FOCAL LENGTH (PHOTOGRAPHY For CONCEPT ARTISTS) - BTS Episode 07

Now, for us as artists, just knowing this is irrelevant. It's helping you understand the distortion of a different scene depending on how you manipulate light and the different types of lenses that you use. But how do you use this in the artistic and practical sense? How do you decide between one type of lens or another depending on the type of story that you're trying to tell? Well, in the case where you're dealing with, let's say, a more neutral focal length, like a 35, a 50, within that range, because it's replicating what the human eye sees quite well, just in terms of depth and distortion, it can convey more of a you're there in the action with them. It creates more of a real life type of feeling, kind of a documentary type of feel to it. Distortion, on the other hand, whether you're using a wide angle lens or a telephoto lens, because it's distorting what your eye sees in reality, there's a bit of an emotional disconnect. It feels like you're looking at more of an abstraction, more a form of artistic expression rather than actually being there in the moment and experiencing something in real life. It creates that kind of warped world type of situation. In both cases, depending on the type of mood, depending on the type of story that you're trying to convey to your audience, working with a wide-angle lens or a telephoto lens can help enhance that, exaggerate that distorted reality to help enhance the mood and the emotional goal of your shot.
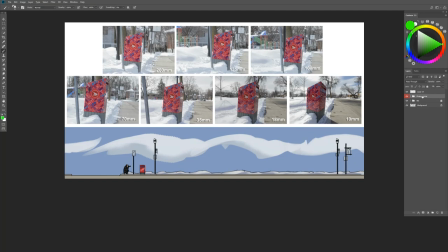9:44 Okay, oh yeah before I move forward you might be curious to know at 70 millimeters I stepped off the curve at 135 millimeters I was standing right in the middle of the street and at 200 millimeters.
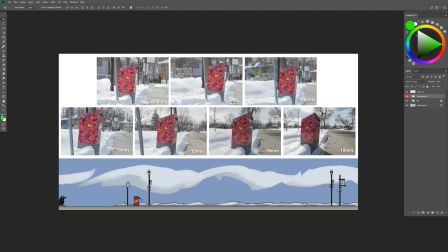9:55 I had actually crossed the street That's how far away I was from the mailbox yet. It looks like I'm not even 10 feet away from it pretty interesting Okay,
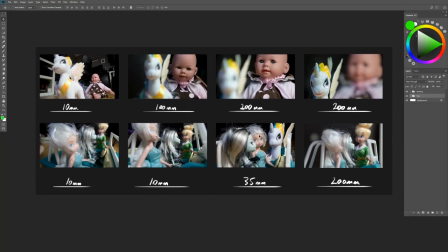10:04 what I've done here is I've recreated a couple of epic movie scenes for copyright reasons Of course, I'm not going to take screenshots from movies because I don't want to I don't want to be demonetized for what it's worth. But what I've done is I've recreated a couple of little quick scenes.
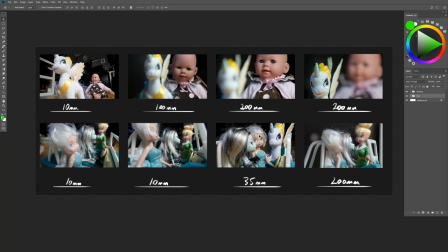10:18 I didn't put too much time or planning into these shots. Just kind of picked these different angles and different focal lengths and I took some shots with them. But what I hope that they demonstrate is how these different stories can be conveyed. What different things you start to experience emotionally looking through these different focal lengths where I haven't done anything to change the placement of any of these actors in the shot. Okay. Or very minimally. I All right,
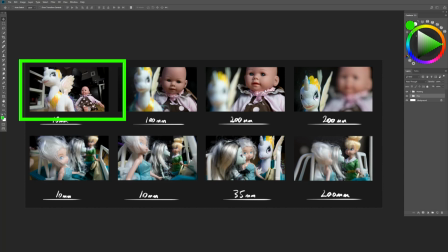10:43 so if we look at the top here, we have this heart-thumping chase of a Velociraptor chasing after this cute little girl over here, okay? The cute girl is being played by Rainbow Dash, no, Celestia, Queen Celestia, I can't remember, and baby, bald head baby Velociraptor, T-Rex off in the distance.
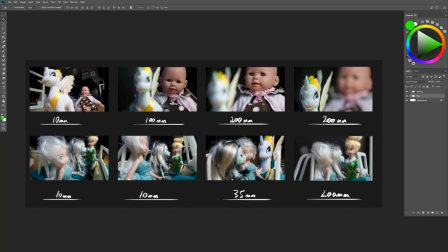11:03 At 10 millimeters, at 10 millimeters, look at the size of the pony next to the baby. Notice how the pony's right up in your face and the baby's off in the distance, one half the size, at least in terms of screen wheel estate. One of the things that it does is it exaggerates. When you use a wide angle lens, it pushes things up in your face.
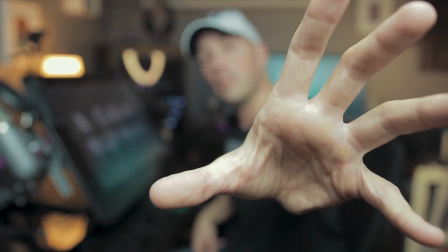11:24 It kind of forces your attention. Look at my hand. It's hard to ignore it. And my head is just a little speck off in the distance. That's what working with a wide angle lens can do. And right now I'm shooting at 18 millimeters. So there's a bit of a wide angle lens type of effect taking place right now. Okay. The other thing that can do is it can convey a sense of speed. That's why a lot of action shots, if you think like World of Warcraft concept art or League of Legends, a lot of that, you know, dramatic push and pull of that focal length creates more drama in the shot, getting that deep and intense sense of foreshortening in your shot. I can compose my entire head in my hand like that. It's pretty cool. Okay. However, I don't feel very threatened by this T-Rex chasing after the little pony here in the foreground that that baby feels very pushed off in the distance and I can sense that space between the two but when I push into
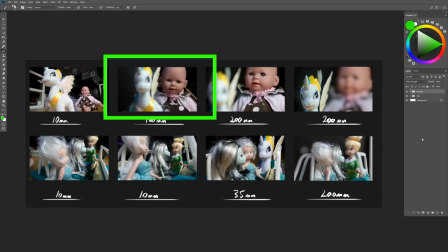12:14 a hundred millimeter lens right over here when I push into it here we can see that that baby's starting to feel like it's really starting to catch up on the pony. Now the baby's head is taking up half of the screen next to the pony so we really feel that that baby's really coming up close.
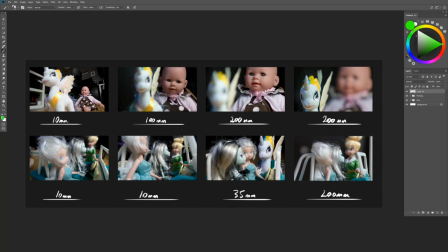12:31 I haven't done anything to change of the distance between these two.
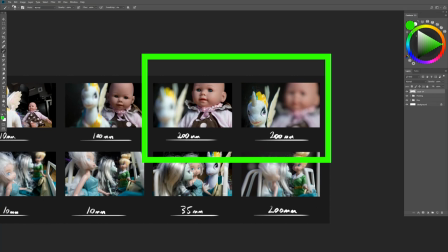12:35 In this in the third and fourth examples they're both shot at exactly the same place at 200 millimeters so we get a lot of compression and that baby's really up close and it really now we're really starting to feel like that frame is being filled by this monster. If I was imagining some somebody running and this big beast chasing after them I'd probably want to conceptualize that composition using a 200 millimeter lens So that I really feel like this huge beast is really right up on the tail of this character Now let's look at this shot at the bottom where
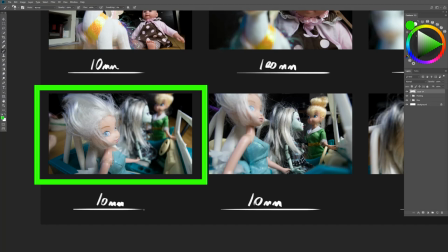13:08 we have our three ladies And they're recreating a scene from training day or something like that. I don't know There's a police stop and they've been pulled over so to speak Tinkerbell is the cop.
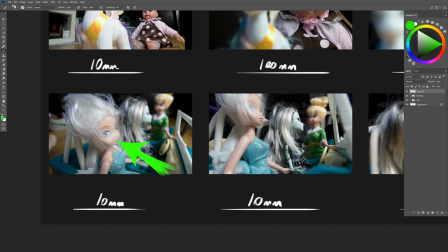13:18 Frankie Stein is the one driving the car in this particular case and I guess that's Elsa I'm not sure who I'm looking at. We'll call her Elsa for the sake of argument Is, no, she's a fairy. I don't know who that. Whatever. Doesn't matter I'm gonna piss off Chloe say that. Now using these different focal lengths conveys a very different story.
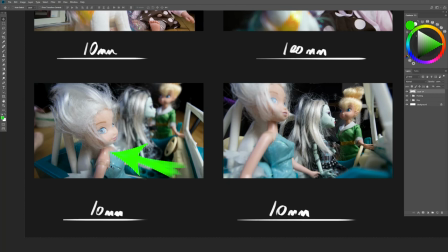13:35 In this particular shot using the 10 millimeter because I've got Elsa so up close and personal to the lens and Frankie Stein and Tinkerbell off in the distance and further emphasized by the fact they're a little bit blurred out of the shot okay we really feel like Elsa wants to get out of
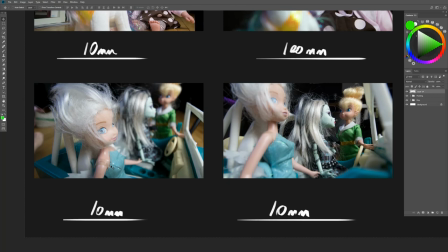13:51 this car. It's kind of like there she's giving out the ticket and everything like that but Elsa is kind of close to the camera going oh my god I just I want to get out of here. We've got to be there in 15 minutes. I don't have time for this. So you're really invested in Tinkerbell's thoughts because she's filling half of the frame like this and the other two are just off in the distance. So we can really get in on the face acting of Elsa.
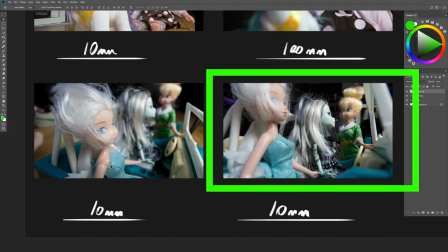14:10 In the second shot, I didn't quite compose it the way I intended to because I kind of did it quickly. But in this particular shot, because I had that wide angle lens, I could actually use that to force Elsa out of the shot a little bit and create more of a composition for the two other actors here and to push my focus to them. So because I'm using a wide-angle lens, we could go right past one and look at the other two in the background, creating more of a focal point here, composing the shot with Elsa, so to speak. So two different uses just by moving my camera a little bit closer and cropping Elsa out of the shot slightly, although I didn't do a good enough job in this particular case.
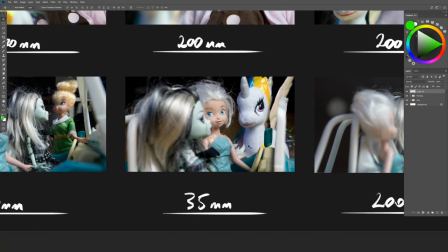14:47 Maybe, maybe not, not quite. Now in the 35 millimeter, this is recreating more of what we'd see in real life. As we can see in this particular shot, Tinkerbell has mysteriously vanished and been replaced by a pony. I can't explain that to you. I have no idea how that happened but the way I feel looking at this shot is I'm standing outside the car watching what's happening right now and I'm watching everybody. I'm invested in everybody's performance equally. I'm kind of just there as a bystander being a part of the action so to speak and in this last shot I've shot this using 200 millimeters and in this particular shot because everything's so compressed Elsa and Frankie Stein have been clumped together and I put my focus directly on Tinkerbell so we get this really really compressed image and it's kind of grouped them and put all of the emphasis on Tinkerbell and look in terms of
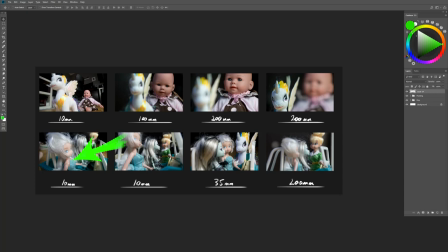15:36 sizes if we compare the first one look at how big she is compared to her in the scene and here they're all pretty much the same size even though they're kind of placed compositionally in the right places they're all of their heads are about the same size so they're all occupying the same space and investing me pushing me into that scene a little bit more okay now these are only a few very minor examples we can keep talking at length about it but what i want to do is open your eyes to this new world of composition this new world of distortion
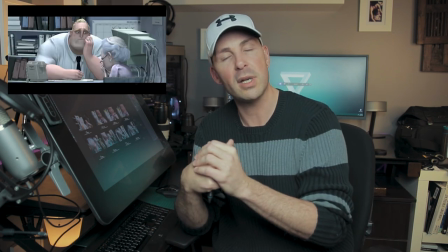16:07 how you can play around with these different things watch the scene in the incredible where bob's working at insurer care and the old woman's sitting there crying saying she can't afford to
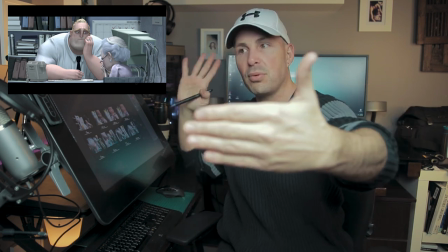16:15 blah blah blah and he's kind of sitting there rolling his eyes. Look how they used a telephoto lens to compress that bookshelf right up against his back and make him feel really flat and compressed in the shot.
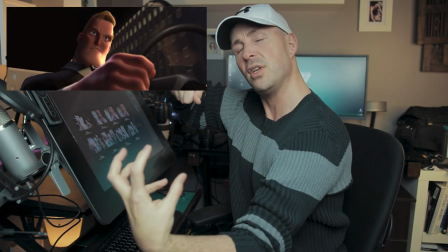16:23 Compare that to the shot where Mr. Incredible's in the car and they use a wide-angle lens right behind the steering wheel to get the entire cockpit of the car into the shot before he goes and he rescues the kitten out of the tree type of idea.